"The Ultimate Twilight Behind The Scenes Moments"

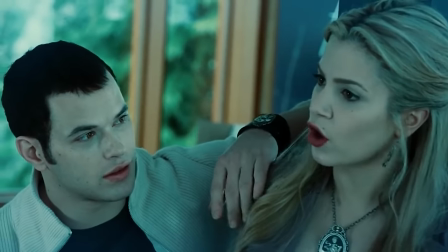[8:24]
Yikes.
Yeah, let's just keep pretending like this isn't dangerous for all of us.
Um, hopefully I look as good as that.
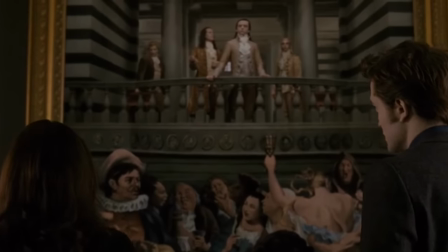[8:31]
He was running quite fast there. The Twilight Saga New Moon took us Twihards deep into the mythology of vampires, werewolves, and everything in between.
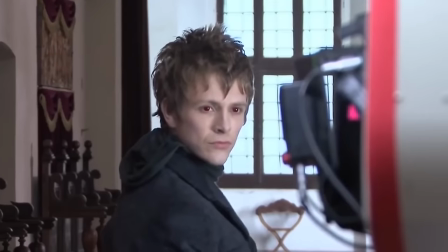[8:40]
But behind the movie magic was a cast and crew who worked impossibly hard to make sure everything was perfect when it reached the big screen.
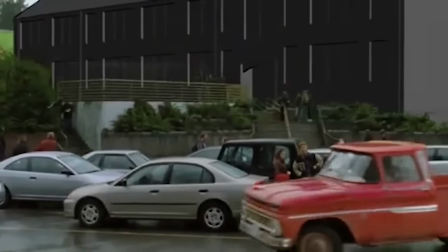[8:48]
From Wolfpack camp to groundbreaking special effects, let's dive into the behind-the-scenes of New Moon.
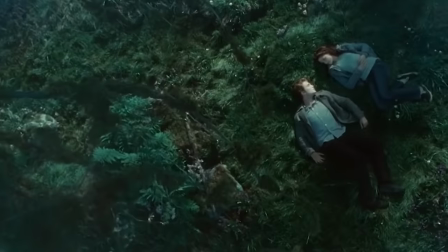[8:55]
Alright, let's roll it. The first Twilight film only skimmed the surface when it came to Stephenie Meyer's werewolf history.
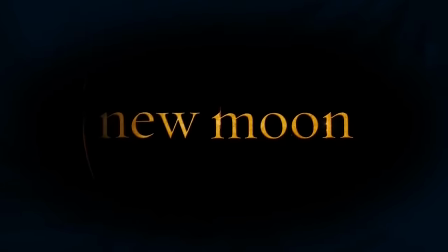[9:02]
Just like it was Bella's, New Moon was our first tango with the truth behind the Quileutes.
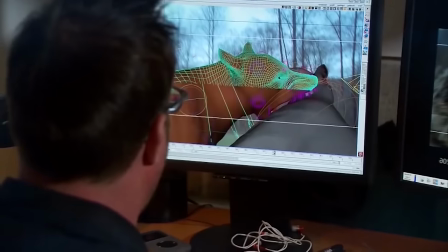[9:08]
That means the CGI and special effects department had some big shoes to fill.
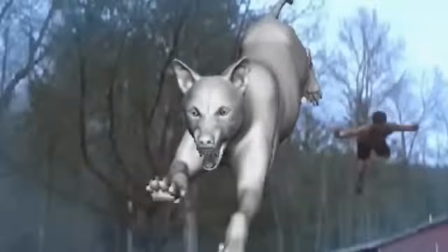[9:13]
They used some advanced computer technology to construct the werewolves and used references from real life, timberwolves.
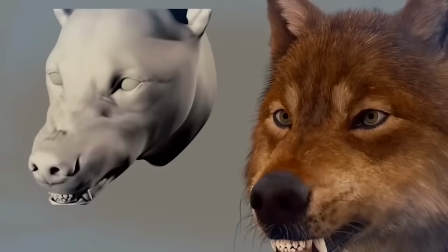[9:20]
They were then able to use these digitized models and add them to the raw footage.
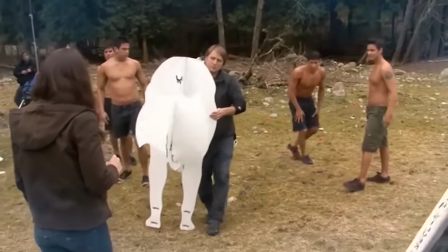[9:25]
When it came to filming, they used plastic or cardboard stand-in werewolves that Kristen Stewart tried to avoid acting with at all times. It's like five seconds of me reacting like... But for Taylor, filming as a wolf was pretty exciting.
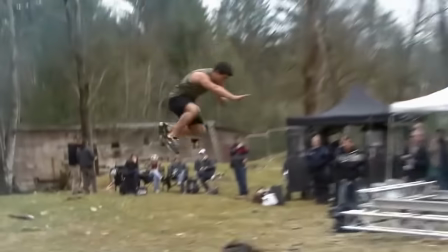[9:39]
It allowed him to do some of his own stunt wire work. And I'm glad to have the wolf pack here now.
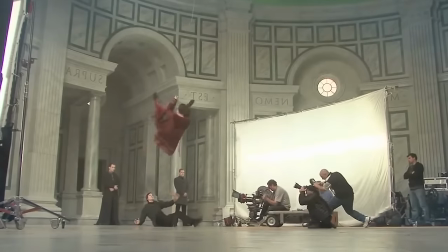[9:45]
Robert Pattinson also got to get involved with the stunt coordinators during Edward's confrontation with the Volturi.
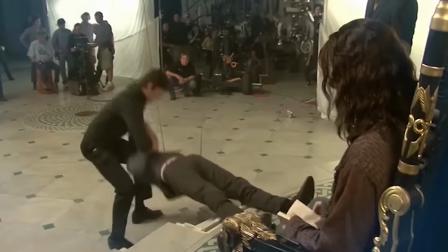[9:51]
While the stunt doubles took on most of the intense action, our pats still stepped in and did some wire work as well.
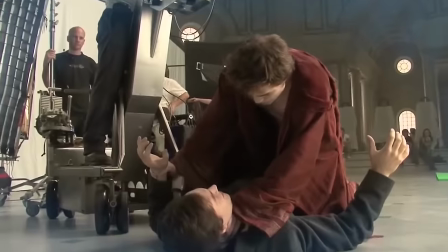[9:57]
Overall, the Volturi fight scene was intricately choreographed to run smoothly and took a lot of practice from both the stunt doubles and the actors.
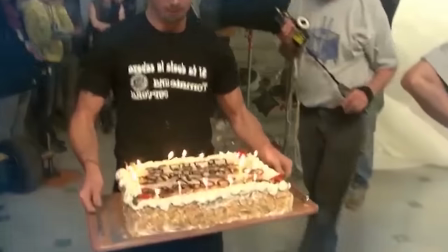[10:06]
At the end of the day, Rob was congratulated with a cake, because it was his birthday.
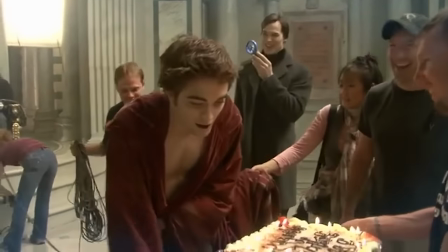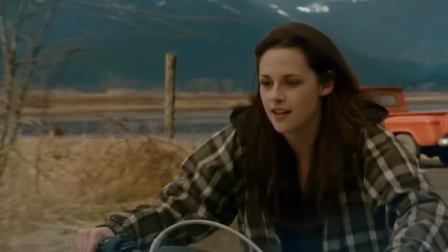[10:16]
Sadly, Kristen Stewart didn't get to become an expert motorcycle rider while filming new moon, but she did get to have some fun pretending to ride one.
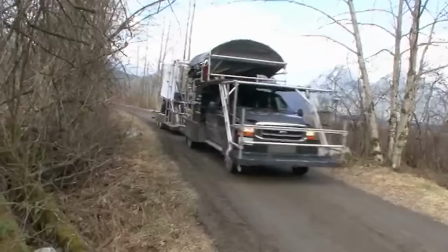[10:24]
To keep Kristen safe, but also get as many close-ups of her as possible,
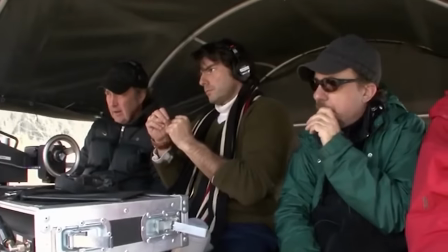[10:28]
they secured Bella's bike to a dolly platform that carried the motorcycle while it moved to give the appearance that Kristen was actually riding it. It was cool to be on the back of a motorcycle on the back of a car.
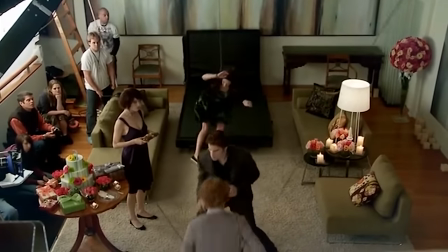[10:41]
Kristen had another opportunity to get involved with some stunts, but it was just a little too risky.
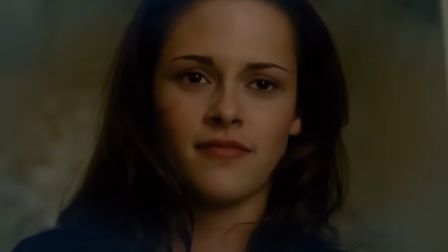[10:46]
Bella's birthday party at the Cullens may just be the most misleading scene of the entire film.
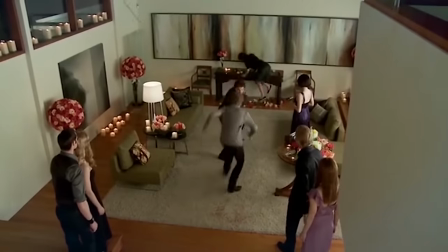[10:51]
The truth is that the majority of the time, the main cast weren't even the ones filming.
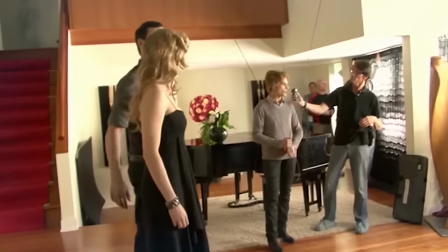[10:55]
Even characters not involved in the vampire violence like Rosalie and Esme were replaced with stunt doubles.
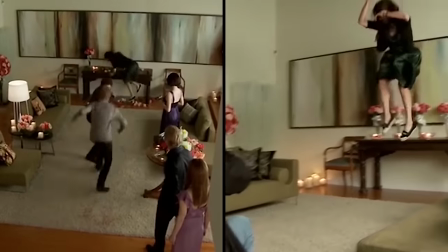[11:01]
Bella and Jasper's stunt doubles both wore wires so that they could be controlled when pushed back by Edward.
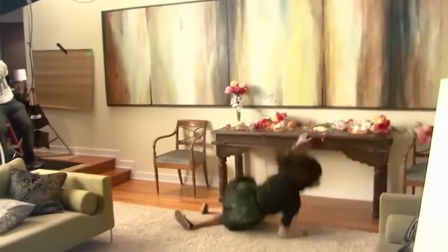[11:06]
The glass Bella falls into was fake breakaway material to prevent the stunt double from getting hurt.
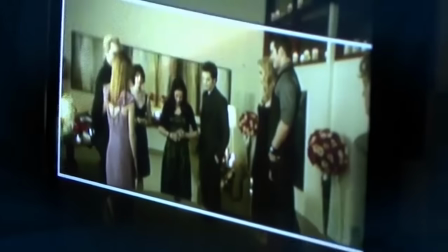[11:11]
The real actors were carefully brought in to film a bit of the choreographed action, a part that Jackson Rathbone absolutely loved. He put so much effort into his attack that even Kristen admitted that she was terrified by his performance.
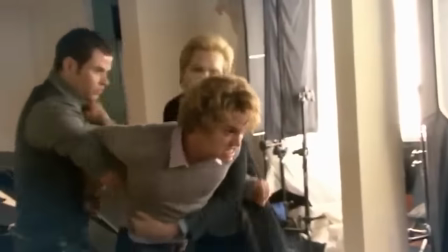[11:25]
A little bit of action, a little bit of ducking and jiving.
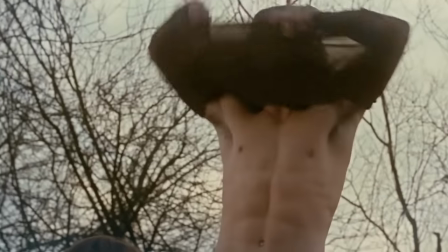[11:28]
Creating the werewolves is one thing, but showcasing Jacob's werewolf powers in human form, like his strength, took some added effort.
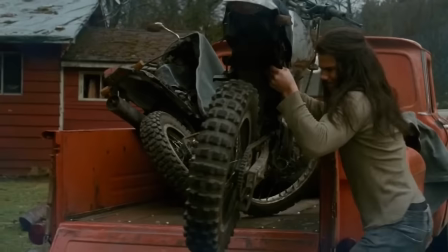[11:35]
In order to give the audience, and Bella, a hint of Jacob's new strengths, he lifted his motorcycle out of Bella's truck.
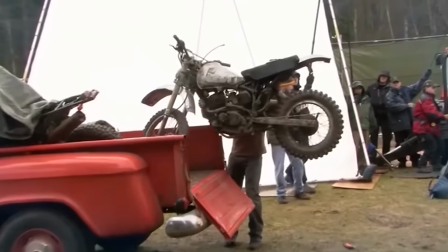[11:42]
While it isn't far-fetched to think Taylor could have totally done it without help, they attached the bike to wires and a crane to make the lift look effortless.
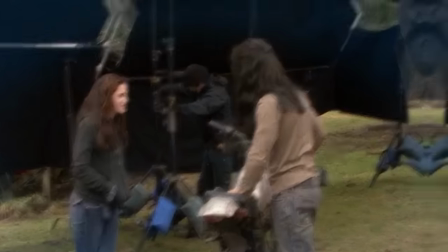[11:52]
Speaking of effortlessness,
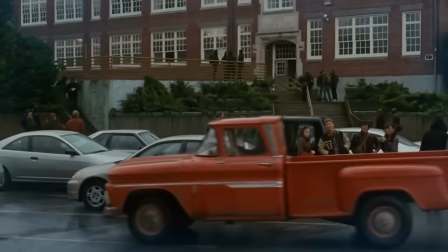[11:56]
the CGI team was able to make these behind-the-scene to big-screen transitions look seamless.
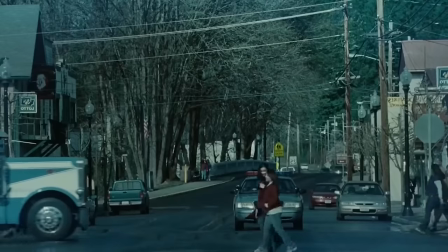[12:02]
Production on the saga changed from Portland to Vancouver after the first film, which meant a lot of the buildings we saw in the first film were miles and miles away.
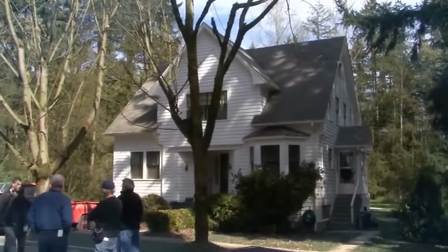[12:11]
The set designers were able to put together or find replicas of Bella's home and the Cullen's home,
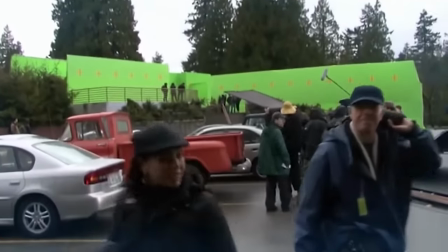[12:16]
but locations like Forks High were completely recreated with green screens. It's almost impossible to tell.
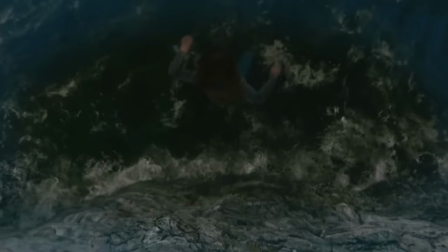[12:22]
The cliff diving sequence in New Moon was finally Kristen's time to shine when it came to trying out some stunts.
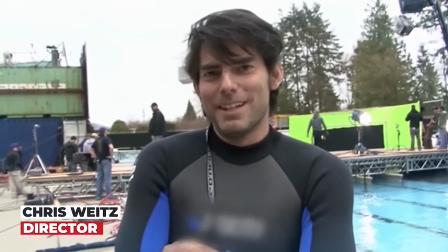[12:28]
But director Chris Weitz put some expectations on Kristen that just weren't possible.